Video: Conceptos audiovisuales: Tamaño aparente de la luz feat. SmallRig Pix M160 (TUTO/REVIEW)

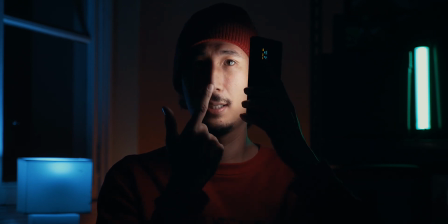232s
Vaya, 1%. ahora que está súper cerca si ven acá la caída de luz entre acá acá no es tan dura como cuando la tengo más
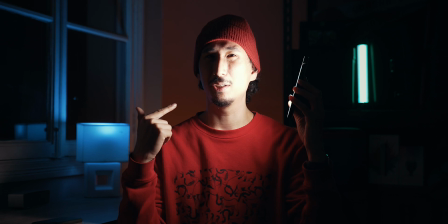241s
lejos y por qué eso es tan importante porque por ejemplo puedo agarrar esta luz que tiene un tamaño aparentemente pequeño y rebotarlo en una pared o digamos que
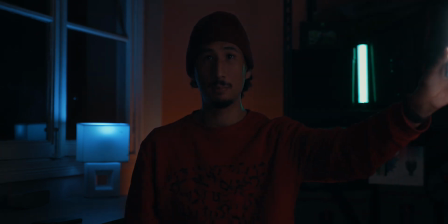249s
acá tengo una tela blanca voy a subir un poco y como pueden ver y ahorita está un poco oscuro porque de hecho no tiene tanta
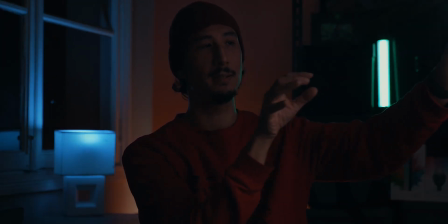257s
intensidad como el Amara Esta luz está rebotando en esta tela blanca y está generando todas estas sombras mucho menos marcadas.
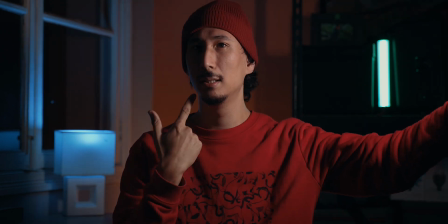265s
Si pueden comparar rápidamente cómo están las sombras de acá marcadas versus esto.
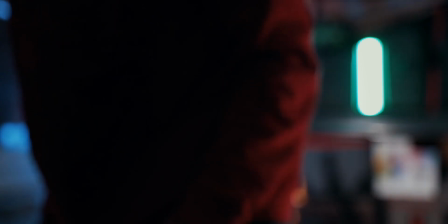271s
Voy a subir un rato y el uso de la cámara que puedan verlo más claro. Creo que está sobreponiendo un poco, pero bueno.
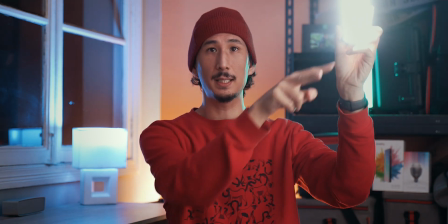278s
Bueno, ahorita estoy rebotando esta luz en una tela blanca y pueden ver cómo mi
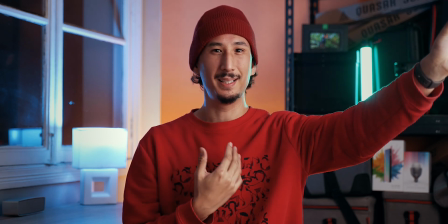283s
rostro se ve bastante bien en comparación a cuando le da directo,
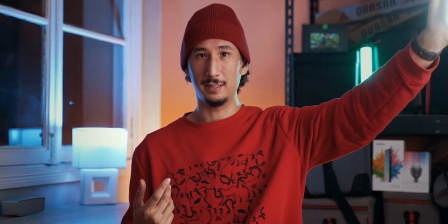288s
voy a volver a dirigir la luz hacia mi cara para que se den cuenta de cómo se ve.
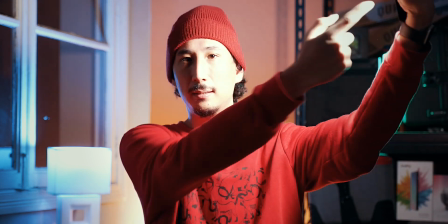296s
Ven acá la sombra dura que es proyectada de mi nariz. Esta luz acá, la luz tapa y proyecta una sombra bastante dura,
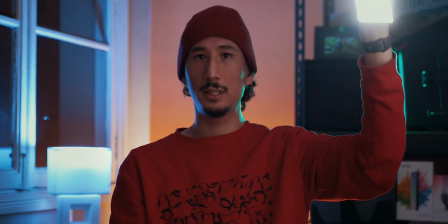302s
pero si yo reboto esta luz pequeña a una gran fuente, que es en este caso la tela blanca que tengo aquí,
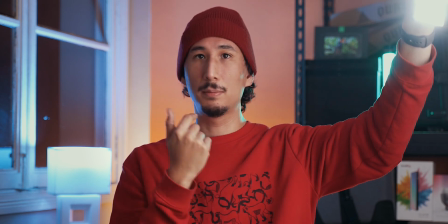309s
no ven ya esa sombra dura, en realidad se ve bastante bien. El concepto de tamaño aparente de la luz me parece un concepto súper importante para poder dominar el uso tanto de luz artificial como de luz natural De hecho, tomemos por ejemplo el Sol El Sol es una fuente de luz gigante, es grande, grande, grande De hecho, mide mucho Oye Siri, ¿cuánto mide el Sol? Encontré esto en internet Según Google, la Tierra tiene un diámetro de 1.392.684 kilómetros Y el Sol es 100 veces más grande que la Tierra Bueno, eso es lo que mide el Sol Pero para nosotros, como el sol está bastante lejos de nosotros, lo percibimos de este tamaño O sea, aparentemente, con relación a nosotros, el sol es chiquitito Entonces, como el sol es tan lejos y el tamaño aparente es tan pequeño Se darán cuenta si toman fotos al mediodía o un día soleado sin nubes Que las sombras que produce el sol son súper duras, súper marcadas En cambio, cuando es un día nublado o estás debajo de sombra Ese sol rebota en las nubes o en la pared o en diferentes superficies y toma el tamaño aparente del cielo o de las paredes o lo que tengas a tu alrededor. Entonces eso produce todas estas sombras mucho más suaves. Una cosa que es importante entender es que la luz, bueno, a mí me gusta hacer esta analogía, es como el agua. ¿En qué sentido? El agua toma la forma del recipiente que lo contiene. En el caso de la luz funciona similar. Por ejemplo, la luz va a rebotar y va a tomar la forma del objeto final con el que se choca antes de llegar a tu sujeto. Voy a tratar de dibujarla a ver si eso se entiende un poco mejor. vamos a dibujar el sol con una carita feliz digamos que el sol genera luz dura estos son los rayos de luz del sol pero si esto choca con una pared la pared se vuelve la nueva fuente de luz eso quiere decir que esta pared va a emitir los rayos que chocaron o rayos en las partículas porque la luz es una onda y partícula a la vez si es algo súper nerd pero me parece bueno en fin Chocan con la pared y esta pared se vuelve ahora la nueva fuente de luz, que va a emitir estas partículas y las va a rebotar. ¿Qué quiere decir eso? Que por ejemplo si yo tengo un sujeto parado acá, la luz del sol le va a llegar al sujeto y va a marcar una sombra dura.